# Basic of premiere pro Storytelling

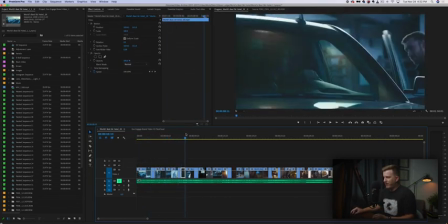4:13 They're driving, they're in the car together, they arrive at the hotel, the valet opens the door,
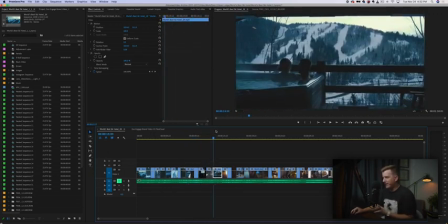4:17 they get out of the door, they go in, they get in the hot tub, then they go from the hot tub to the fireplace,
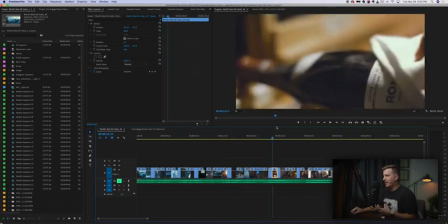4:23 and then they're enjoying their time, going through everything, doing a wine tasting,
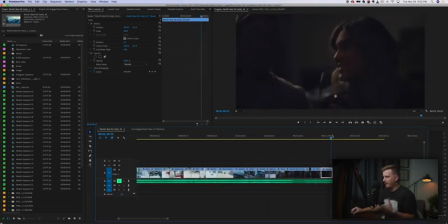4:27 and then it goes through the entire thing until the very end, their last night, they're hanging out at the hotel, and then it ends,
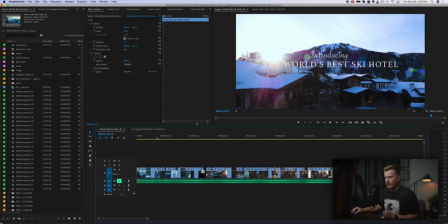4:34 with the glamour shot of the hotel, okay? It's a very chronological, very hard narrative sort of format for the video.
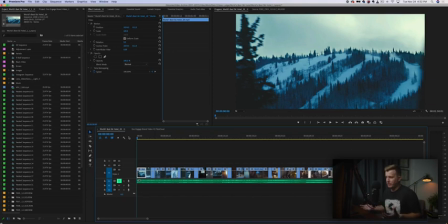4:42 Now, this is similar to movies. Movies will be shot this way. So when it comes to movies, typically the whole goal within each scene in a movie is continuity, right? You want it to be continuous. So at the end of one clip, as the actor starts turning, and then you cut to another clip,
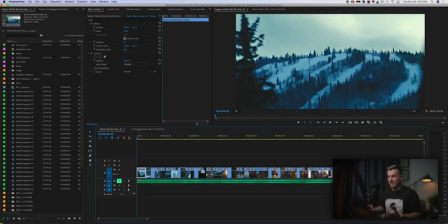4:59 that turning motion continues, right? There's like, they have people on set that are in charge of just making sure that things are continuous.
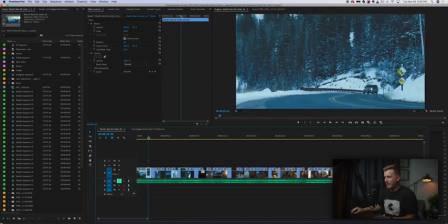5:06 And so you can see some of that in this in this film as well.
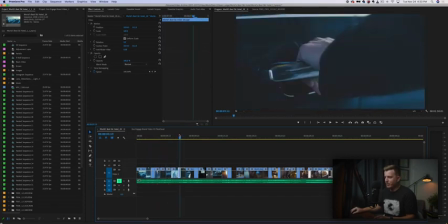5:10 So for example, when the valet reaches for the door here, he pulls on the door and then it cuts to another clip and then you see the door opening. So that is a continuous cut, right? And so when you're doing more chronological storytelling in your edits, you're going to be using some continuous cuts.
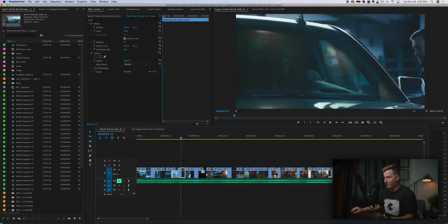5:27 Okay, those continuous cuts are moving from the same action, showing the same action from two different angles, but these are actually two separate takes. I'm taking those two takes and putting them together as an editor so that it feels like a continuous motion.
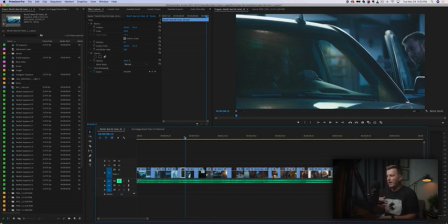5:42 Now, I don't want you to feel like you have to do this all the time. And in fact, this is where the short form part of this comes in. When it comes to cinematic commercials and short form content, often this is not what you're going to be doing because you don't have time in a
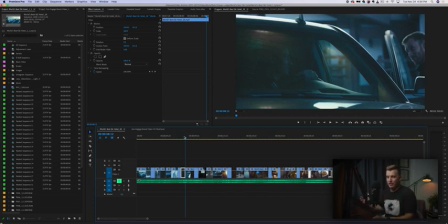5:58 60-second piece to show the entire action of every scene. And this is where your judgment comes in as an editor. So for example, if we look at this cut, you'll notice that the door is opening here by the valet, and then there's a cut to the wife getting out of the car, okay?
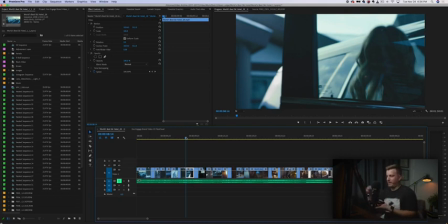6:14 We didn't see the door opening all the way. In fact, the valet was opening the door for the husband, not the wife. But we didn't see the door opening all the way. We didn't see her, turning in her seat, getting out of the car. What we're doing is we're jumping to just the moments that we need to tell the story. And this is called cutting through time, okay?
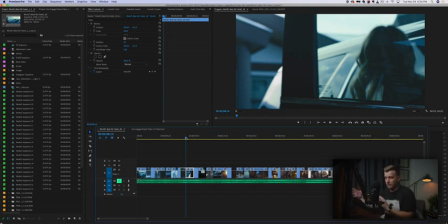6:33 Especially in short form commercial storytelling, and again, this translates to feature films as well, you're going to do a lot of what's called cutting through time. Okay, that's where you're cutting out the moments or the pieces of the story that are just not important for telling the story.
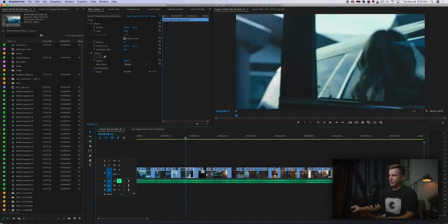6:50 So I really didn't need in this moment to show the door opening all the way.
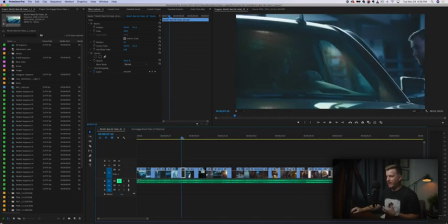6:55 We get the concept when we see the valet just starting to open the door. As soon as he starts to open the door, the viewer understands that, okay, the door is opening.
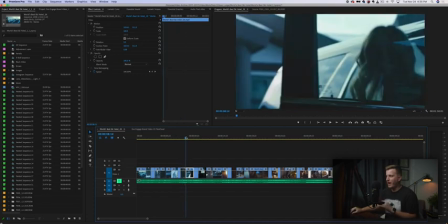7:04 Now we don't need to show any more of that, okay? He starts to open the door and then we cut. But we don't cut to the door finishing opening. We don't cut to, the guy getting out. We're cutting through time. Now we're cutting to the wife getting out of the car.
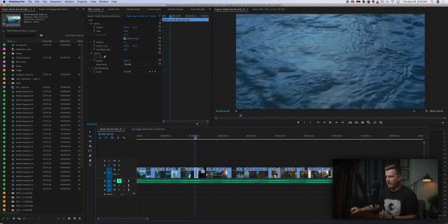7:19 And then as she's getting out of the car, now we cut to, obviously the hot tub scene.
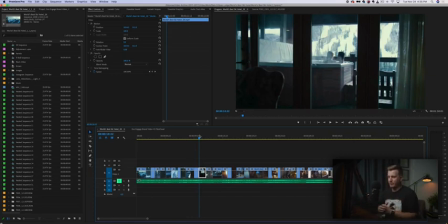7:24 This is cutting between scenes. That's a totally different thing. Like feature films will do that too, right?
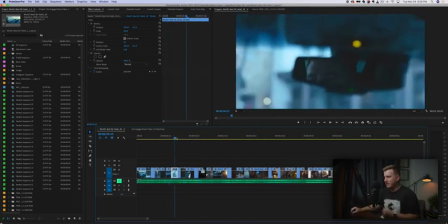7:29 You cut to a new scene. But even within specific scenes, you'll notice that we are cutting through time, okay?
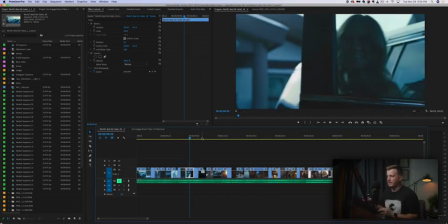7:35 Now this is going to be a common theme throughout this is finding the moments that you need, okay?
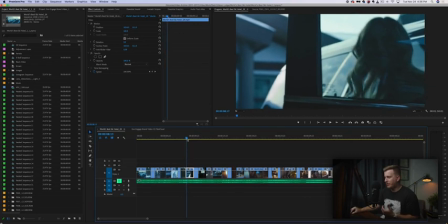7:41 What is the moment that I need? In this clip of her getting out of the car, we've got her slightly standing up, smiling at the valet, and just about to walk away, okay?
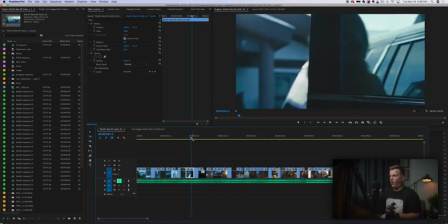7:50 If this clip were extended, so we see her go all the way off the screen, it would feel too long, okay? It would feel like a lapse in the story, okay? There's kind of like a pause there. We don't need that.
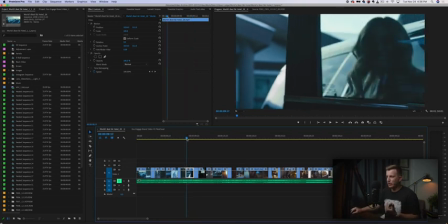8:03 We'll show you a little bit more of this in the next example. Or if it were to cut earlier, so let's say this clip were extended and we show her coming into frame.
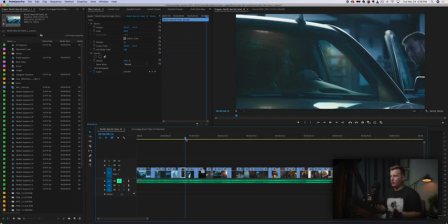8:12 Again, it's gonna feel too long. So we're starting where the movement is already happening. She's already moving is when we start the clip, and when we end the clip, she's still moving.